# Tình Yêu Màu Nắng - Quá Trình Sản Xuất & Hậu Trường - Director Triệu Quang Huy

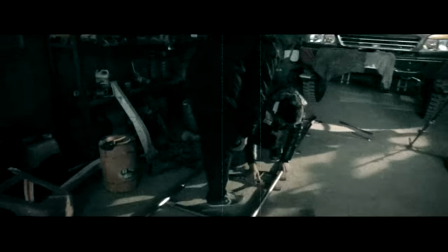Đó là những khoảng thời gian rất là lạnh vào mùa đông Tôi nhớ vào lúc 6 giờ sáng tôi phải dậy và quay cảnh quay đầu tiên Khi đó thì tôi phải mặc một cái áo trắng phông, thậm chí là con rách Và một thời tiết ở đó, lúc đó thì chỉ vào khoảng 8 đến 10 độ C Cảnh quay cuối cùng của Trang được thực hiện trên đồi trè vào cuối chiều tốn Lúc đó thì xương xuống rất là nhiều và nhiệt độ lúc đó chắc khoảng 7-8
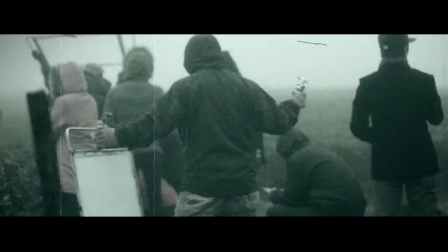độ C Trang phục diễn của Trang là một cái áo rất là mỏng và Trang cảm thấy rất là lạnh Nhưng theo yêu cầu của anh Huy thì Trang vẫn phải cười và hát thật là tươi Và cuối cùng đã có những cảnh quay ở phía Các bạn hoàn toàn có thể nhìn
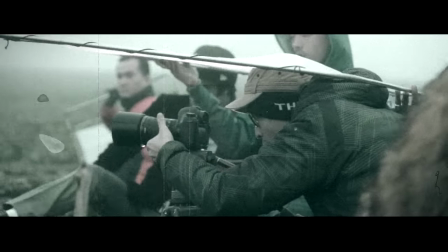thấy những cái giọt nước mưa Nó bám lên trên cái ống kính của máy quay Và ở một cái độ jet
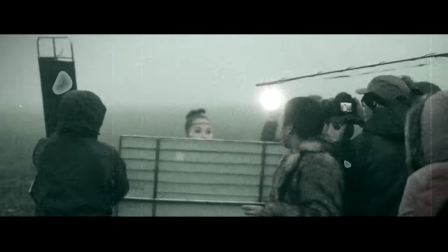như vậy Thì tôi nghĩ là Trang đã làm một cái công việc rất tốt Trong việc làm diễn viên Và vẫn cười nói,
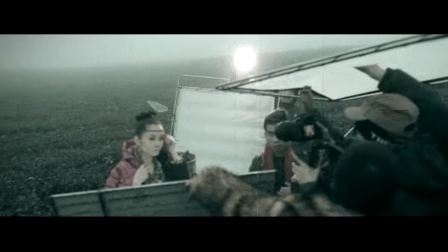vẫn diễn Tôi nhìn thấy một cái sự quyết tâm và nghiêm túc Từ một cái ca sĩ mới như vậy Và cái điều đấy nó làm động lực cho chúng tôi Cố gắng hoàn thành cái MV này Một cách tốt nhất
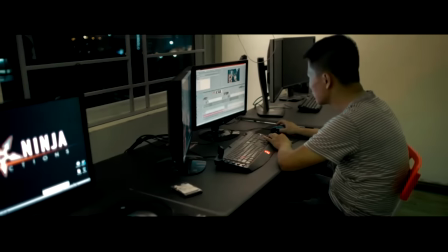Công đoạn hậu kỳ của MV này thì cũng là một trong những cái điều mà rất là mệt của Phinja Productions Bởi vì sản xuất
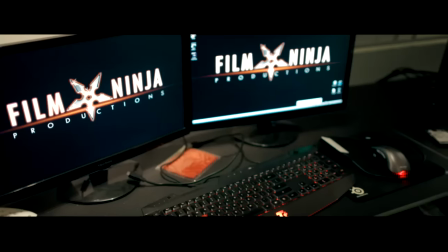ra thì chúng tôi không thể mang đi quá nhiều đèn và thiết bị khác Thì bù lại những cái công đoạn hậu kỳ nó sẽ phải được làm
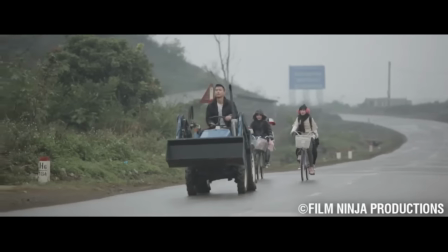thật là kỹ lưỡng Và cái MV này tôi đã dựng và chỉnh màu nó đến 4 lần Từng shot một để nó cho ra một cái không khí, một cái style màu sắc, một cái xu hướng mỹ thuật Như các bạn nhìn thấy trên sản phẩm cuối Và cá nhân tôi thì tôi
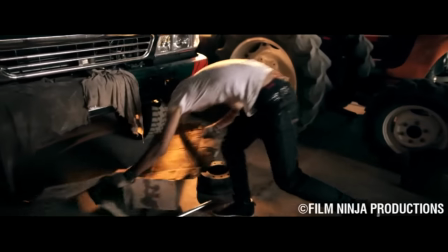cảm thấy rất là hài lòng với cả cái sự lựa chọn như vậy
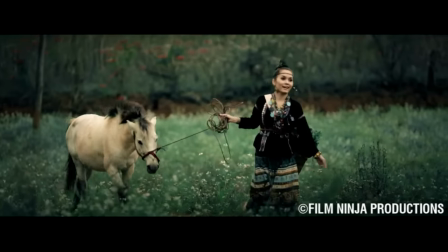Tôi muốn tạo ra một không khí nó không sáng sủa Như là các cái MV hay là những cái video quả báo du lịch khác hay là những cái hình ảnh khác của Một Châu Tôi muốn nó có một
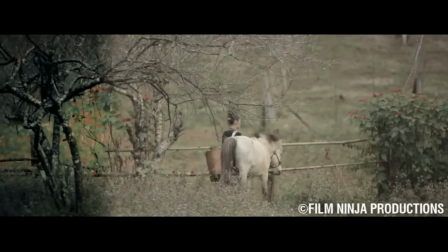cái gì đấy chút mù mịt, hơi sương mù và hơi tối tối Thực ra thì đấy nó cũng là vui của cá nhân và nó cũng là cái style hình ảnh chung của phim La Vox Chúng tôi theo đuổi từ rất nhiều năm nay Trong quá trình chuẩn bị ý tưởng thời trang thì tôi đã kết hợp với stylist Travis Nguyễn Và Travis đã đưa ra một số những
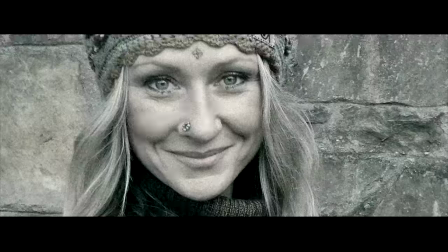quan điểm về thời trang Ví dụ như anh ta muốn cho style bohemian của châu Âu Và trong đấy để kết hợp với những thiên nhiên của châu
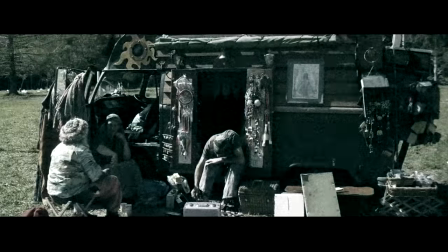Sau một thời gian cân nhắc tôi đã nghĩ là Travis nên dùng những quần áo bản xứ Bởi vì những màu sắc đấy là những cái rất là hay Vì những cái Bohemian,
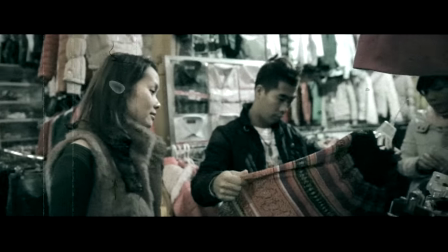rồi tất cả những cái Tây hóa chụp ở ngoài thiên nhiên thì đã có rất nhiều người khác làm rồi
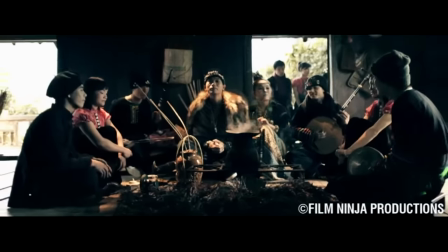Theo cái yêu cầu của tôi, tôi muốn cái MV này là một party của tất cả các dân tộc Việt Nam Và riêng rapper Big Daddy thì
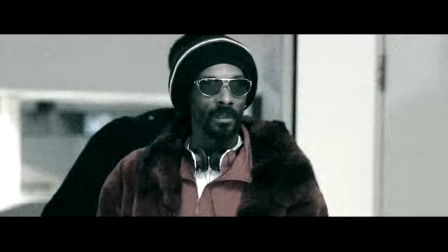tôi đã lấy nguồn cảm hứng từ các rapper của Mỹ Như là Snoop Dogg và Eminem Và một số những rapper khác mà tôi muốn tạo ra cho Big Daddy một cái style rất là pimp Tức là nói theo tiếng dân dã của chúng ta thì nhìn nó có cái gì đó chơi chơi và khá là khẽ Cả stylist lẫn đạo diễn tạo hình cho tôi Đó là một trang phục mà tôi cảm thấy rất là thú vị
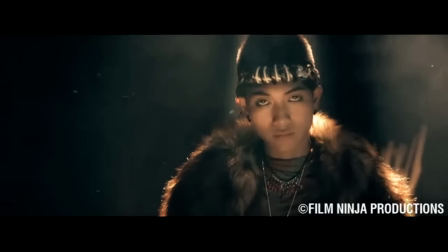và bắt mắt Tôi đã có một trang phục đó là trang phục lúc tôi xuất hiện và rap Và nó cũng thật sự là đúng là cái văn hóa của rapper G-Hope ở trong đấy Điều nữa khiến tôi rất là ấn tượng đó chính là máy cày
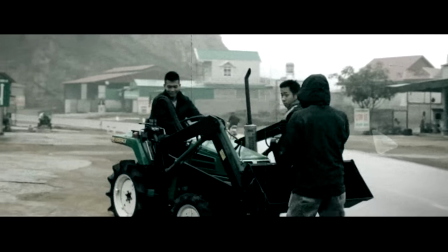Tôi đã có một trải nghiệm nhỏ về máy cây Khi tôi đã được đọc máy cây đầu tiên thì tôi cảm thấy rất là vang hoàng Nhưng sau một buổi chiều tôi đã có thể lái tốt Và tôi rất hứng thú khi được lái máy cây
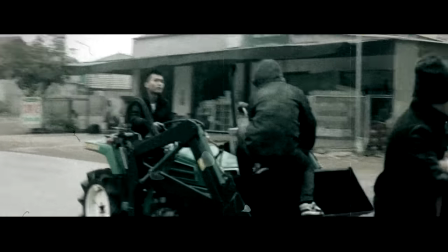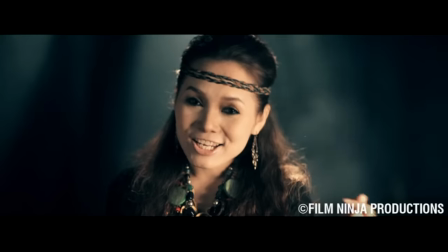Và MV này thì tôi làm theo một cái dạng Là tôi khai thác nhiều những cái tâm tư cá tính của nhân
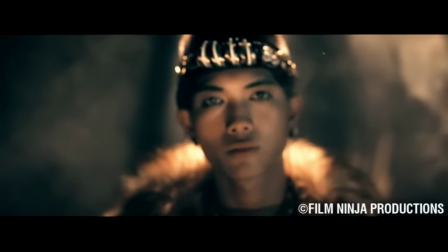vật Tôi đã quay rất là nhiều những cái biểu cảm trạng thái Và nhiều khi không cần là phải có những hành động gì cụ thể Chỉ cần có những cái nét mặt, những cái ánh mắt Những cái hành động quay trọng slow motion Nhìn vào ống kính,
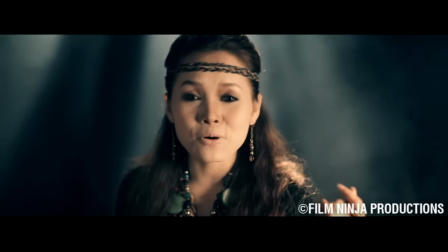nó cũng sẽ tạo ra được hiệu ứng đặc biệt Xây dựng hình ảnh của ca sĩ,
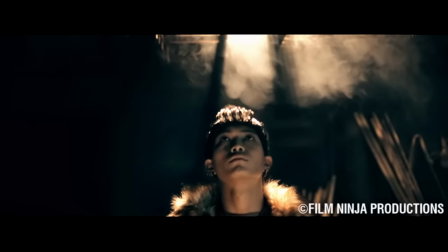rapper, style, ca tính hơn